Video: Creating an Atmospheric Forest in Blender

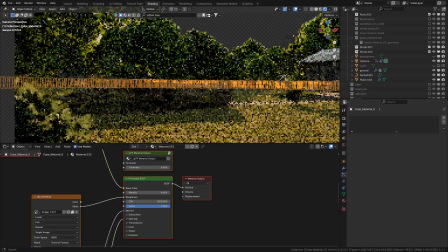[4:09]
In the final render, you can't really see the fence, but it's there, so I'm happy about that.
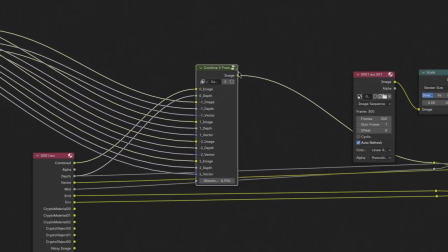[4:14]
Then for compositing, I'll first add some temporal animation stabilization,
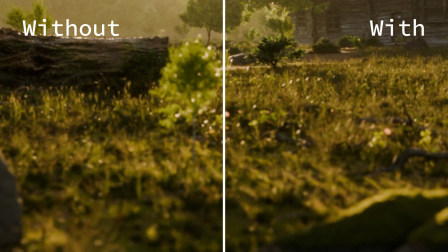[4:18]
another node group that just removes the flicker from animations, also available on my Gumroad for just $1.
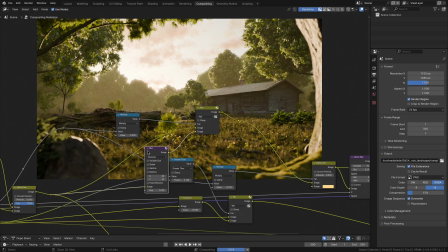[4:23]
Next, I'll add a bit more fog by first mixing in a blurred version of the image into the background, and then also mixing in a foggy color on top of that.
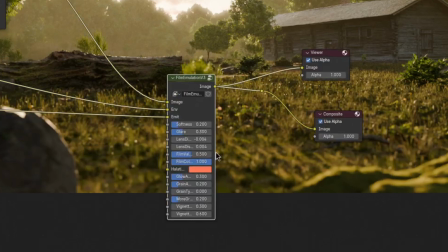[4:34]
And lastly, I'll just add some film emulation with a lot of glare and glow and a bit of grain, just to further elevate that dreamy look. By the way, the film emulation is also available on my Gumroad. Just the nice thing is that it also adds some halation.
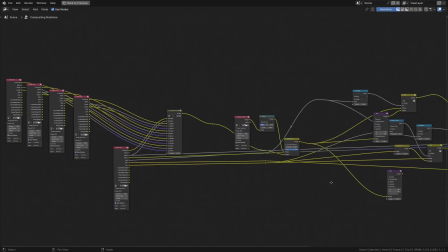[4:47]
That's these really nice orange things right here. That's compositing done. So the very last thing is color grading.
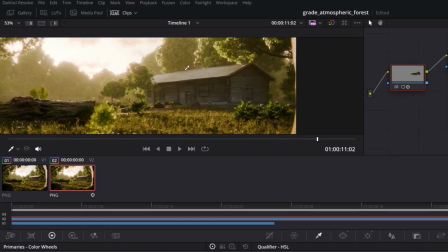[4:54]
So first I went ahead and just cut out the house, and then I just increased the brightness of just the house.
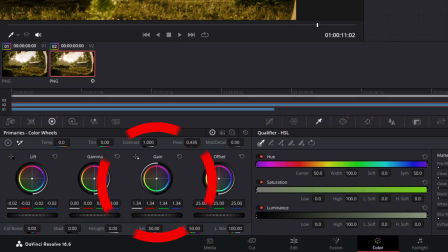[4:59]
I did so by increasing the gain and decreasing the lift a bit. So the gain added more brightness, but then I lost contrast, so I had to decrease the lift to combat that, which in my opinion draws the eye to the house a lot more. And then on top of that, I just added some general contrast improvement. And now it's done. So here is the final render.